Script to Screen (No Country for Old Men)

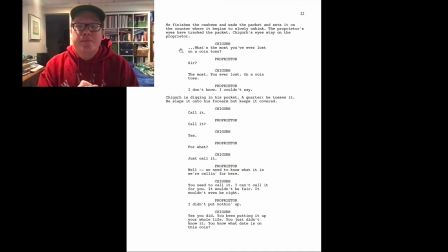(23:33)
that was intense wasn't it. And as we see, you have that slow unrolling of the packet of the cashews on the counter and just hearing the noise. And you see that the gentleman's eyes is fixed on it.
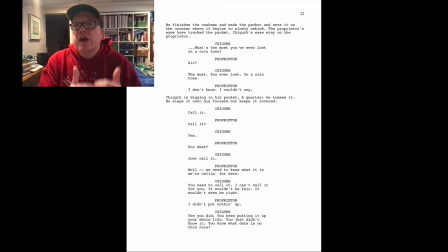(23:48)
And we all as an audience, the Coen brothers have done a great job of creating such an uncomfortable feeling for us because with that packet going forward, you sort of know we're in the home stretch here of the scene because something is going to happen. Something is expanding.
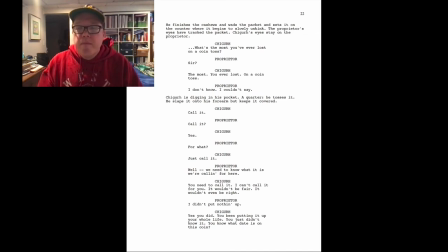(24:03)
Something is going to happen. And this is where we get the famous scene where Shigar talks about the coin toss. And again, look at how the dialogue is ripped on the page. Now, you'd seen before, we've had sentences that were fairly short.
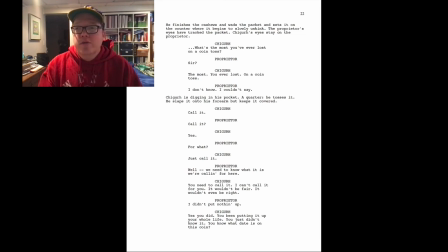(24:20)
Now we're going to be really short, really, really short. And again, we're building up the tension, building up the tension. And so Shigar talks about what's the most you've ever lost on a coin toss.
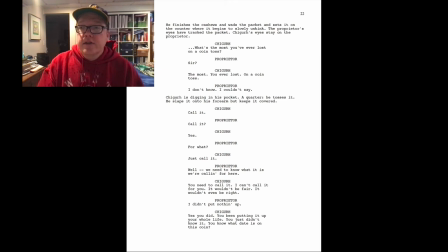(24:34)
And he ends up tossing the coin and has it hidden under, he slaps it onto his forearm, but keeps it covered. In this particular scene, you'll see there's some variations in the scene. I think he just has it on the table covered with his hand. He doesn't put it on his forearm or anything like that, but he has it covered on the cabinet there.
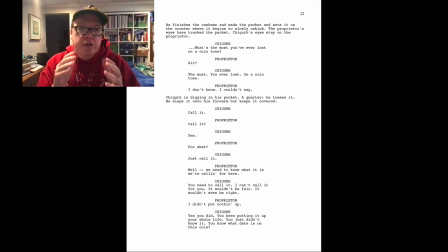(24:55)
And so we know this is do or die right now. We know that the proprietor is either going to die or actually we don't know what's going to happen we actually don't know what's going to happen we're thinking that you know but we know the worst possible case right from the promises before um shiger is
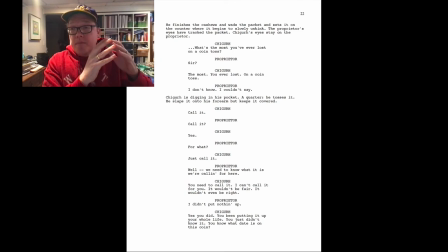(25:12)
full of violence and so we're expecting violence at any second here and so look at the dialogue again and how short it gets um so shiger call it call it prior yes Yes. For what? Just call it.
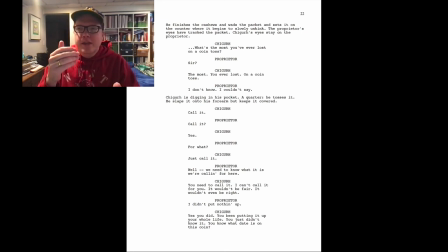(25:31)
Well, so this particular point, we're like, okay, so there should be, as we look at this as a dialogue, we think, okay, well, this should be, this should be it. Just call it. And what do the Coen brothers do? They give us more tension. They give us a lot more tension.
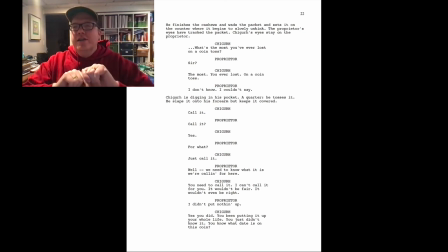(25:48)
So, because the proprietor could have just said tails, and that would be the end of the scene. But the Coen brothers do something, they string that tension out a little bit more. They make it even more uncomfortable for us right now.
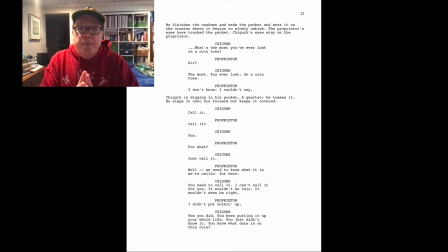(26:02)
Because now, and this is actually some of the longest pieces of dialogue that we'll see. And the proprietor says, well, I need to know what we're calling for here. And Shigeru, you need to call it. I can't call it for you. It won't be fair. It wouldn't be right. I didn't put anything up.
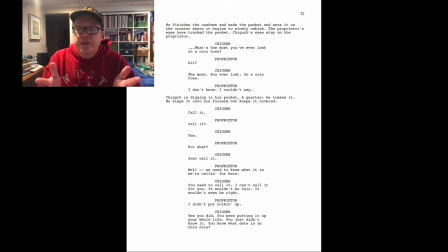(26:18)
And Shigeru is like, yes, he did. You're putting it up your whole life. You just didn't know it. You know what date is on this coin. And so, again, what we're learning about right now is a little bit more about Shiger and how he sees the universe around him.
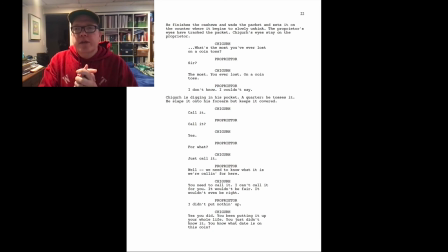(26:34)
And I really like this next line on page 23, which talks about what year the coin is. It's from 1958, and it's been traveling 22 years to get here. And now it's here, and it's either heads or tails, and you have to say it and call it.
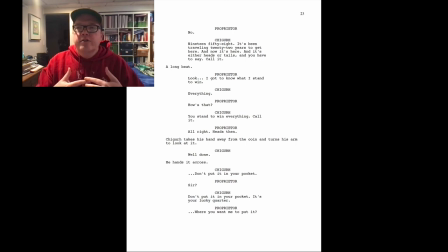(26:48)
And so what we're learning about right now for Shiger is sort of how he looks at, again, like I said, the world around him. And so I think it's very interesting. And as a dialogue piece, it helps us as a reader see that there's some inevitability to what's going to happen right now.
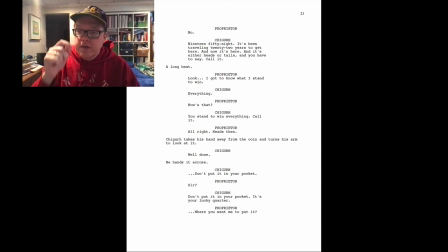(27:06)
So what's going to happen has been planned for the next 22 years. This has all been fated to happen this particular way. um and so again that sort of as we think of the dialogue it sort of crescendos the dialogue up
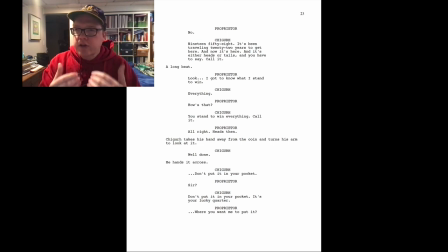(27:19)
um even more so that we know that that shigar is going to go through with whatever happened so it reinforces the fact of whatever happens is going to happen and in the midst of one of the longest pieces of dialogue
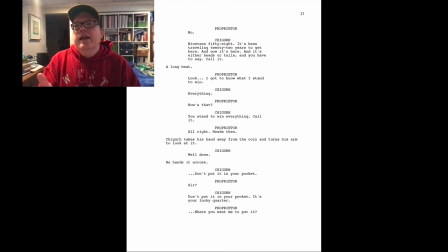(27:33)
a long beat so we'll see that on the screen and again that's helping us drink in that tension even more.
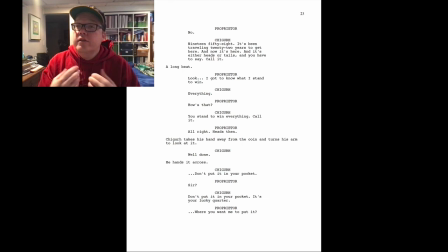(27:42)
And then they lay it on one more layer thicker. You know, they banter a little bit about what they have to win or what does he have to win or lose. And then finally, at the end of that, the proprietor says, all right, heads then.
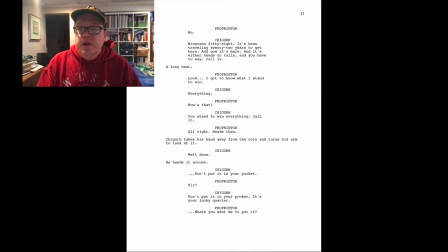(28:01)
And Shakir takes his hand away from the coin and turns his arm to look at it. This is well done. And that takes the tension out of the scene, right? You know, we're like, when we see that you can you can feel yourself take a collective breath as you as as this happens.
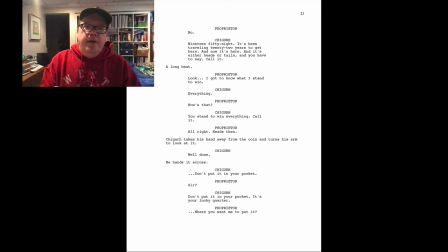(28:22)
And then it's also interesting, too, because they could have ended the scene right there. Okay, so they could have ended the scene there, but why? Again, this gives us more of, so the tension of the scene is basically done in some respect. But what we're getting now, right now, with the rest of the dialogue, it gives us more information on who Shigeru is.
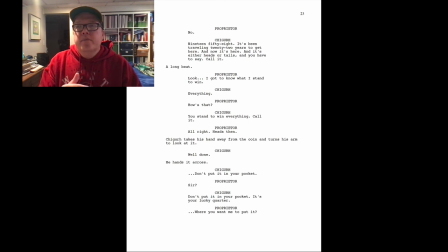(28:41)
It tells us a little bit more about, it gives us more character development of Shigeru. So I think it's interesting that, again, you could have cut the scene off right here. But what, as we look at this, this adds so much more to who Chigarh is. And Chigarh says, don't put it in your pocket, sir.
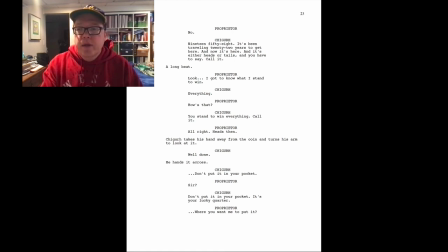(28:59)
Don't put it in your pockets. It's your lucky quarter. Um, and where would you have me put it? Well, anywhere, not in your pocket, or it'll get mixed in with the others and become just a coin, which it is.
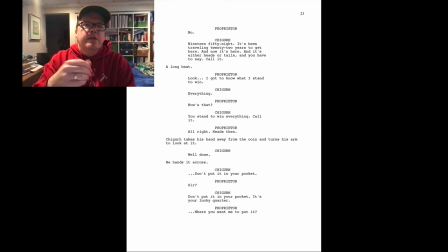(29:11)
Um, and so that, again, it just, it's a nice touch for the scene because it still gives us that feeling of dread, that feeling of darkness so it because you could have known we
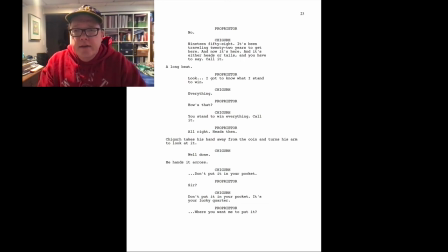(29:26)
know what Shiger could have done so let's take a look at how that scene turns out what's the most
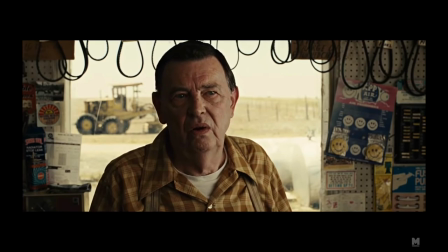(29:32) you ever lost on a coin toss sir the most you ever lost a coin toss I
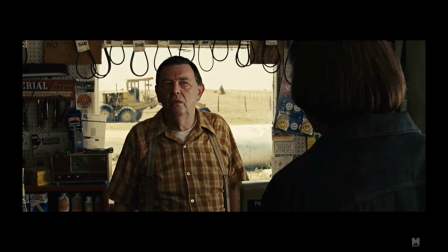(29:41) I don't know. I couldn't say.
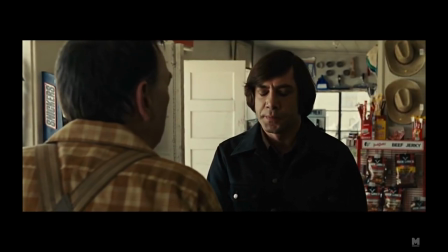(29:46) Call it. Call it? For what? Just call it.
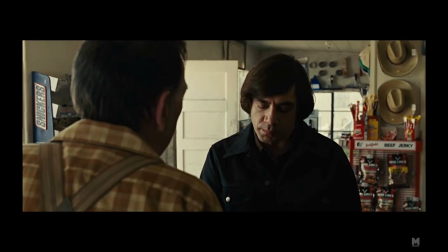(29:51) Well,
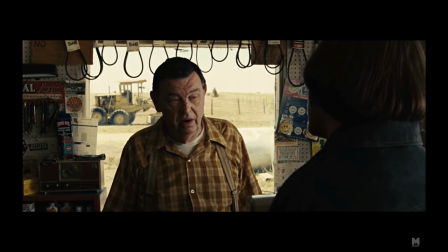(29:55) we need to know what we're calling it for here. You need to call it. I can't call it for you. Well, it wouldn't be fair. I didn't put nothing up. Yes, you did.
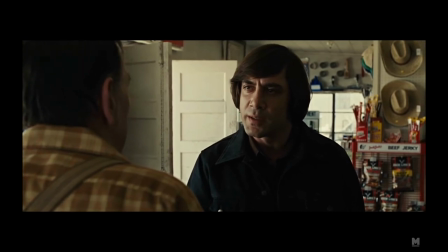(30:06) You've been putting it up your whole life. You just didn't know it. You know what date is on this coin?
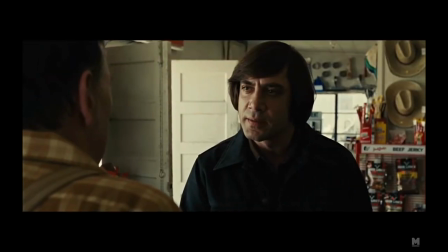(30:13) No. 1958. It's been traveling 22 years to get here.
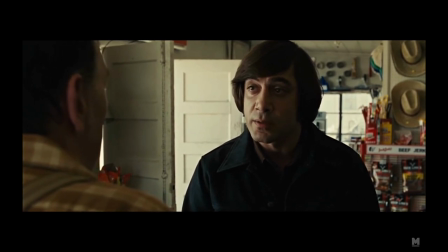(30:18) And now it's here. And it's either heads or tails. And you have to say, call it.
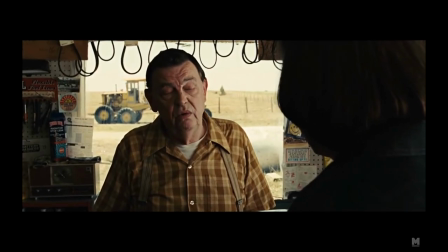(30:25) Look, I need to know what I stand to win. Everything. How's that?
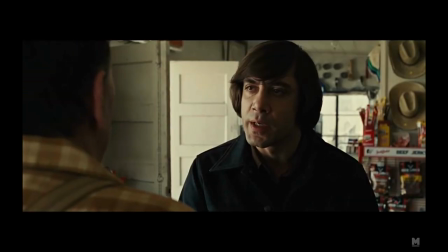(30:31) You stand to win everything, call it.
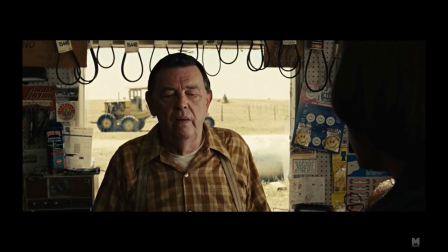Heads, then.
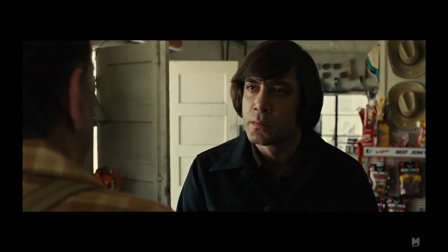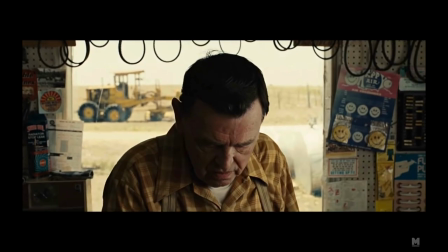(30:46) Well done. Don't put it in your pocket, sir.
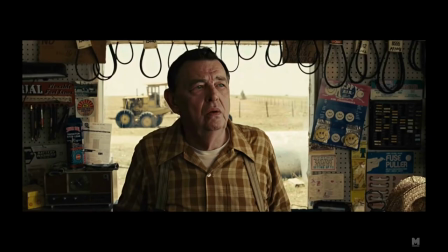(30:51) Don't put it in your pocket. It's your lucky quarter. where you want me to put it.
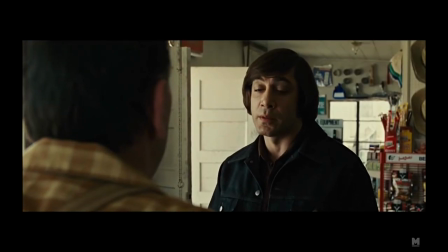(30:56) Anywhere, not in your pocket. Or to look at mixing with the others and become a jest to coin.
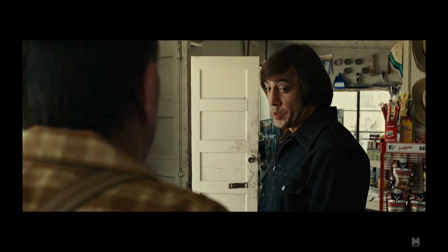(31:06) Which it is.
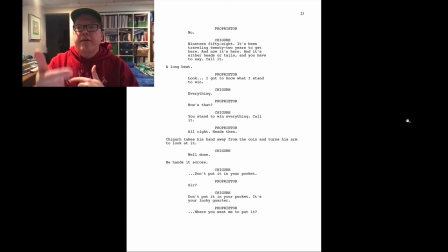(31:11)
So that was a pretty neat scene. And like I said, I think it's interesting. Again, you have the actors. This is, again, where they earn their paycheck. They do a good job of of tempoing that type of scene with the dialogue.
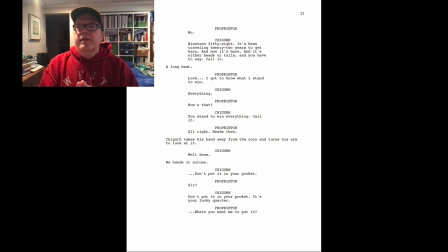(31:27)
And one of the things I think is really neat is Javier at one of the last lines, which is here on 24, anywhere not in your pocket, or it'll get mixed in with the others and become just a coin. And in the movie, we see a pause, which it is.
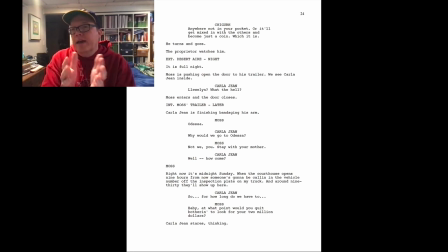(31:45)
And you don't see that on the script, but I think it works so much better.